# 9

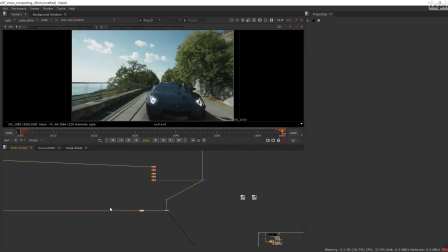[25:01]
So let's say my flare is done.
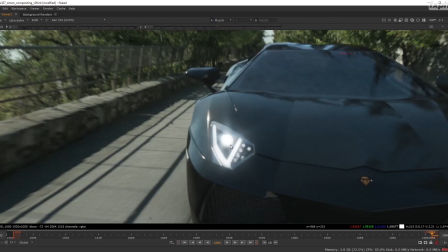[25:06]
You know, it's quite subtle. It's just adding a bit of life to this headlight.
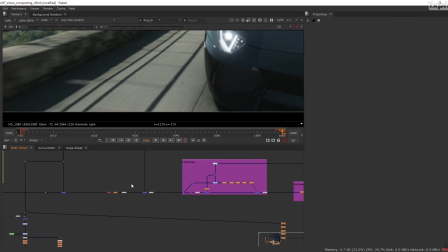[25:11]
Let's see if we can refine just a couple of things.
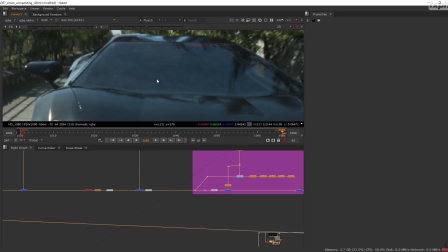[25:16]
So first of all, I notice here on this frame that the noise I've been adding on the windshield is really strong and probably not the right
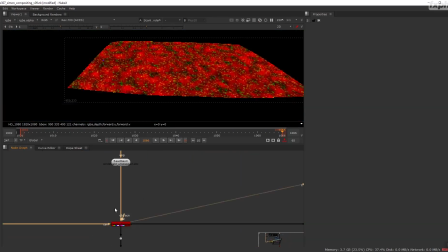[25:25]
size. So let me make it a bit bigger.
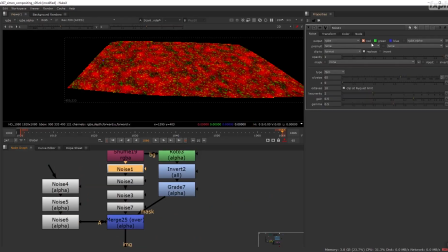[25:30]
So that would be the rate noise, I think, which is a bit too visibly incorrect.
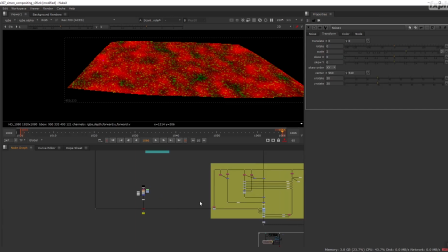[25:36]
I'm going to double its size, and I'm going to lower the intensity of it.
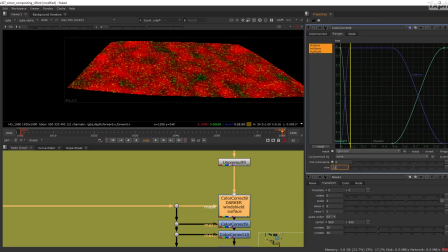[25:42]
There we go. And I'm going to make it really low intensity.
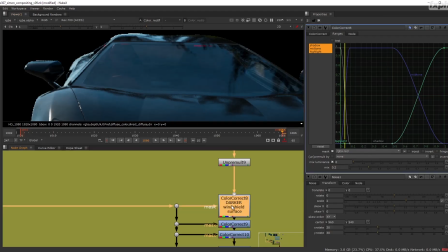[25:49]
There we go. That's a bit more acceptable.
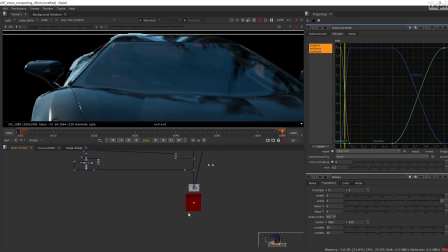[25:53]
The other thing I noticed, and this I noticed before when I was preparing this specific video,
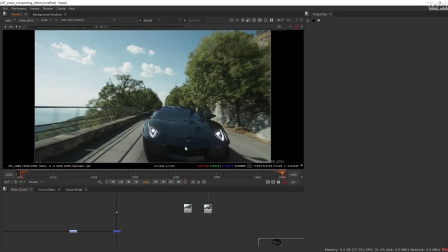[25:59]
when I compare my new render to the old one, I noticed that I've lost a lot of range here,
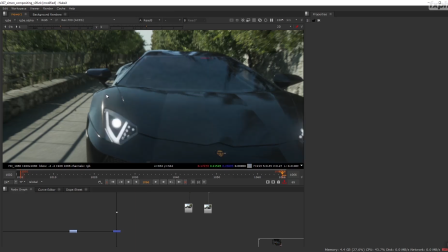[26:06]
which was actually nice. It helped tie it to the plate. And that's just because when I'm applying the variations, I'm actually removing also brightness.
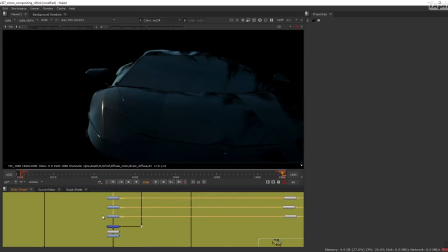[26:15]
So I will compensate for this. So as you recall, I was applying noise here in the specular part of my shot.
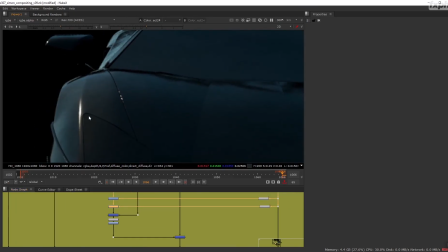[26:26]
And let's see if we can make it compensate for the loss of brightness. As you see, there you go. You see the side of the car which is getting affected quite strongly. So I'm just going to expose this back up. Okay, not too bad.
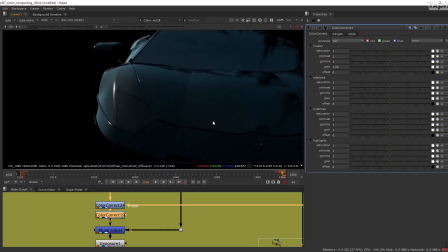[26:43]
I'm keeping roughly the range, but at least I'm adding some variations. All right, so let's say this is good.
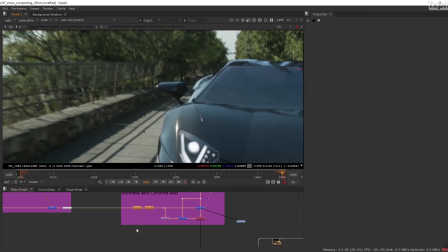[26:52]
Yeah, that's much better. I feel more life here. I'm also going to add halation. So halation you can put in different places. I would say most likely because halation is a post process.
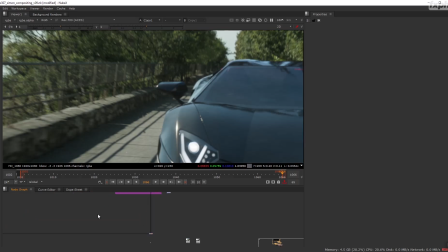[27:07]
I mean, it's a flare. It's a lens artifact. Well, actually, not always. It's actually also the reflection of the light which comes back on the film. So it's a film thing. It's a film back thing.
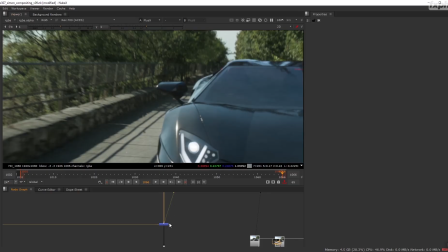[27:26]
So yeah, let's make it at least living with the other flares.
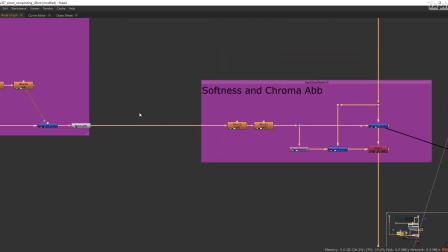[27:34]
So for that, what I usually do is relatively simple.
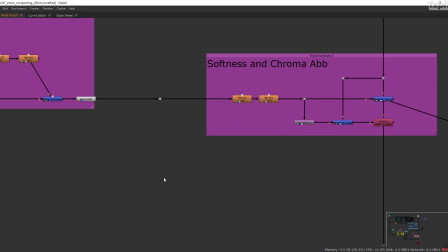[27:39]
I take my source and split it out.
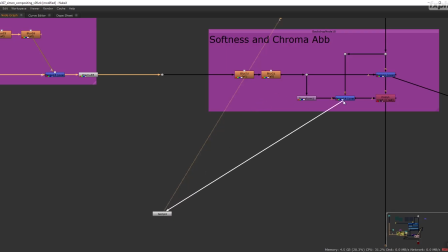[27:46]
So we take it here. Actually, you know what? I'm going to take the red because I know that the halation tends to like that.
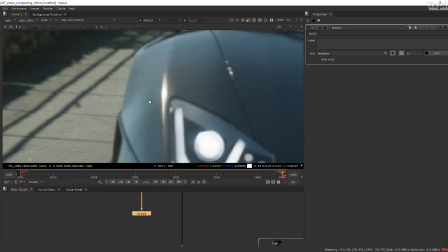[27:54]
All right, and what I'm going to do is I'm going to apply, and I want this, by the way, I want to add this kind of breakup to these specific values, to these
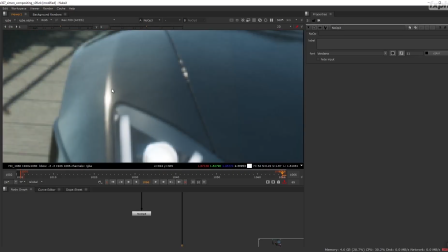[28:05]
flat shapes, which are quite synthetic when they are not subject to halation.
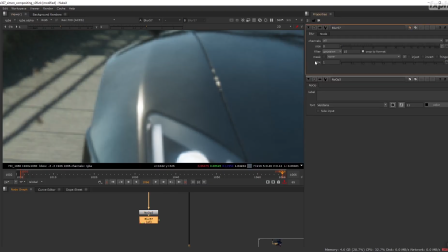[28:12]
All right, so I have my object here. I will blur it, and these values should remain quite small. So one at 2, and another one at 4, and let's say that this one I keep really small. All right, so now what I've done is just blurring this. I'm going to from it up.
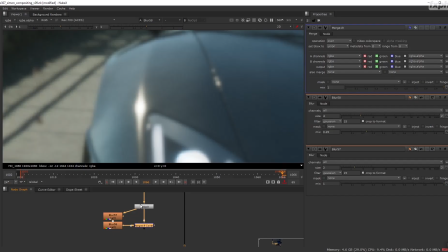[28:32]
So from is just a difference. I'm making the difference of the blur and the original plate.
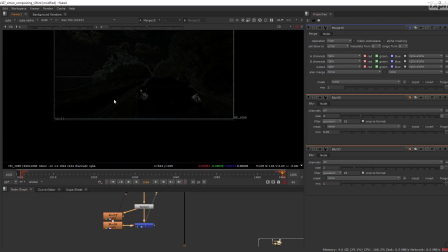[28:40]
Now what I get is this. This is almost an edge detect. Actually, it is a form of edge detect. And I'm going to grade this down.
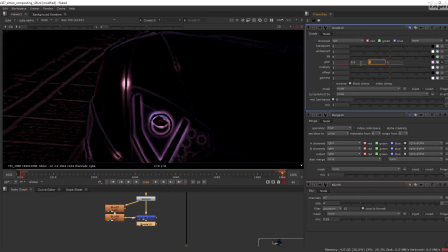[28:51]
I'm going to remove some green and most of the blue. I could remove more, actually. All right, and then more blue. All right, and now if I plus this,